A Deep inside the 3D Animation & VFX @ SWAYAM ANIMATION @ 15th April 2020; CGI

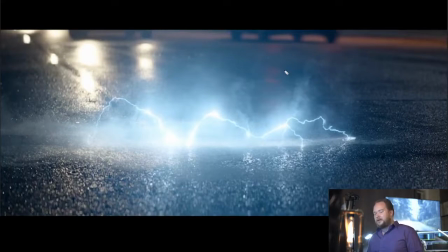(20:38)
Weta was the first studio I ever saw to do really good lightning, and that was for Nikola Tesla's machine he built in the Prestige. And that's where they actually built like a really intelligent system that would interact.
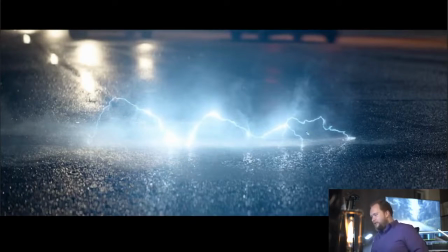(20:52)
It would do all the behavior that you would see in lightning. So these days there's a lot of really cool systems that do a lot of this intelligently, and you can do some really great results with it. So it's still spline based to an extent, but by having it all particle driven, it means you can have it create a lot of intelligent behavior around it.
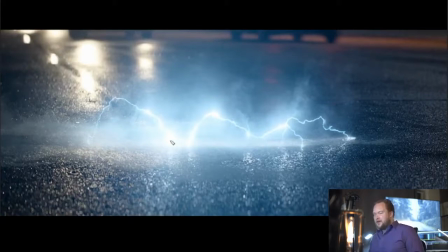(21:09)
So the main thing is having these origin points. These are then saying randomly on a set length to fork out again. So they're spawning another, and they're looking for contact points. And so that's how you get something like that.
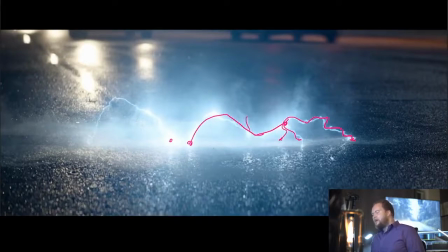(21:25)
And then a couple of random forks or whatever. So you could do some of this quite easily. The main thing is that you also got a mask of mist, which is that icy displacement kind of shader that's growing over everything. And that's also then that shader is spawning this icy mist over everything.
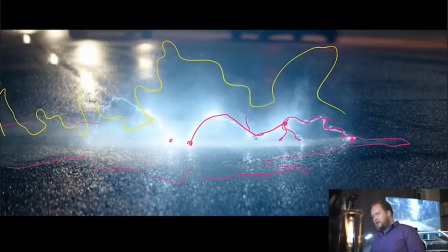(21:44)
And I'd imagine this is a gradient, so that way the center point is most focused and it's more falling off to the edges. So that way it's only the widest points that will emit fluid, or at least emit more intensely. And then also on top of that, drive everything else.
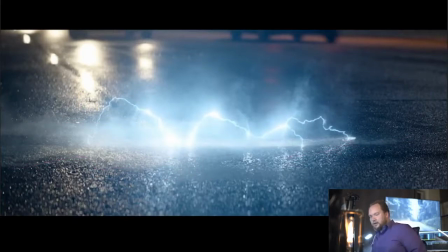(22:01)
So that's at least how I would approach something like this, but I think that the execution works.
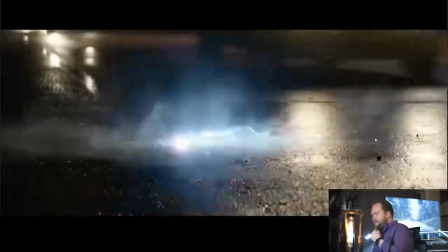(22:08)
You can see the icy shader, it's spreading over everything. As it's spreading, it's also creating that mist, and then you get the lightning here.
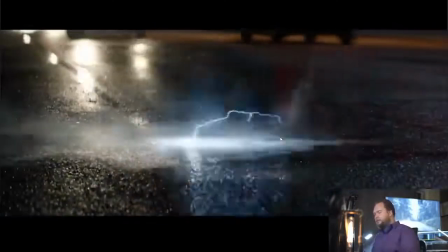(22:16)
I like the fact that there are random sparks as well, which is a nice touch. I'd say that's more of a supervisor note, like, hey, you know what, it'd be cool, let's add in some sparks as well.
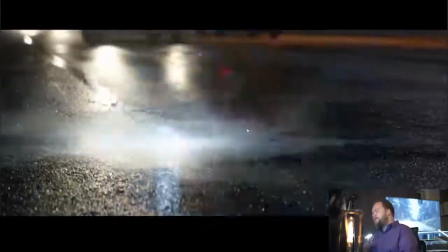(22:25)
So the cool thing, the smart thing I'll say about that is that by
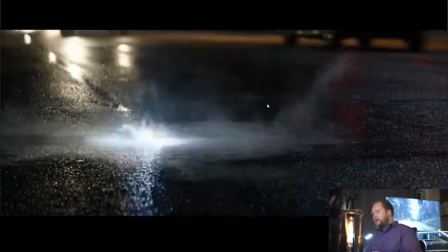(22:31)
adding a couple of random sparks, it really helps with the contrast, because everything in here are cool colors.
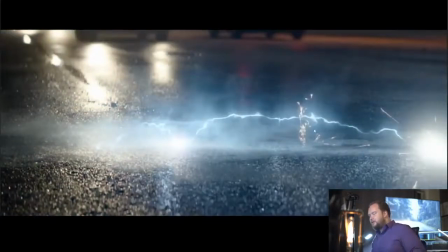(22:38)
They're all blue hues. So at least having some kind of orange, which if you look at the color wheel, is the opposite side of blue. By having some of these warmer colors, it just helps break it up and just make things a little bit more interesting.
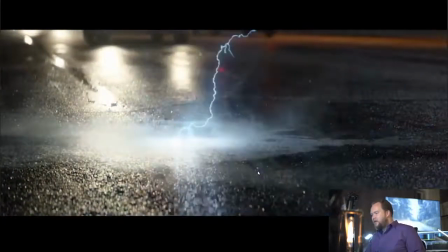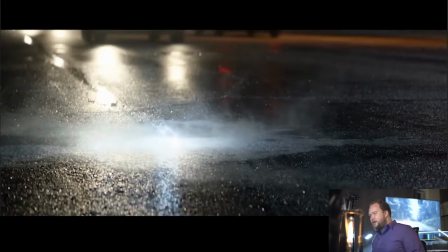(22:58)
So the other thing I like is that the car is moving by. Every time they whip by, you'll see that they actually affect the mist.
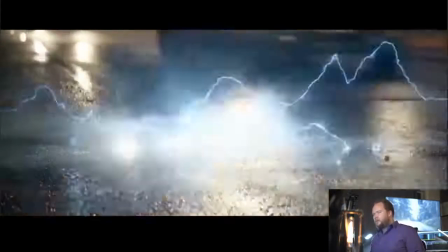(23:04)
It's subtle, but little things like that really go a long way to help just kind of get everything to sit in the same environment.
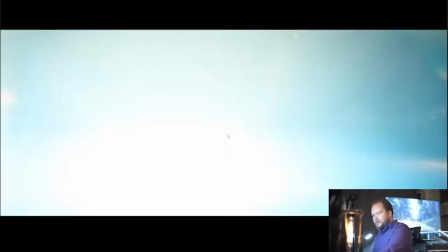(23:12)
So same deal here. This is really cool. So you can see the shape represents exactly where the sphere is going to sit in.
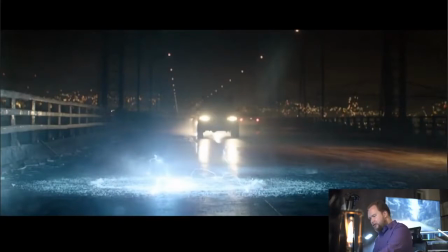(23:20)
So you can see it's actually created this kind of crest build up around it. I think that's really cool. So I kind of wonder, there's subtleties like that that I just imagine it's more the concept artist or the production designer who's come along and done some really cool paintings.
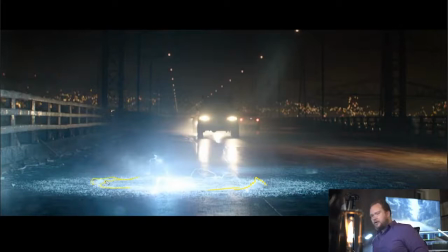(23:35)
I was just watching Blade Runner 2049, and there's so many shots that you could just tell the composition. It was just like, that's frame for frame what someone's painted up. It's just so perfect. And it's subtleties like this that, you know, if you're just to say, okay, we want a radial build out here and it's going to create the sphere,
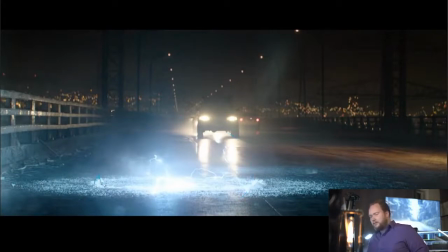(23:55)
yeah, it's usually just a lot of these things that have been thought to death that are just such a nice touch. So I really like the build up kind of representing the outskirts of where the sphere is about to kick in. So that's really cool. And you can see all the shader. So again, displacement or particles everywhere growing out.
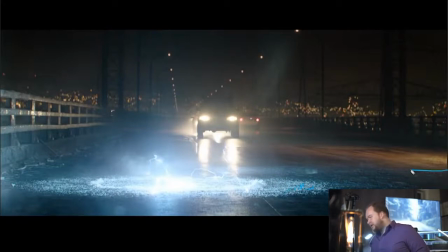(24:15)
At this point, it's grown quite widely. So you can see it's actually going all the way across the road. Whereas a majority of the mist and everything else is more around the focal point here. Then it also helps kind of refocus the eye. The eye has always got to be focused here. So that's the hottest point, in other words, the brightest.
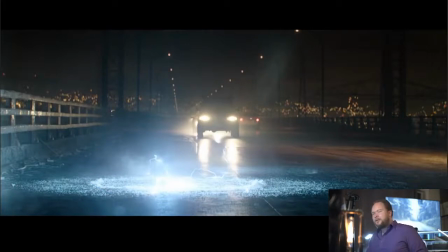(24:33)
Whereas a lot of this is kind of out of the lighting. But you can see it's continued to grow, but this is the big focal area.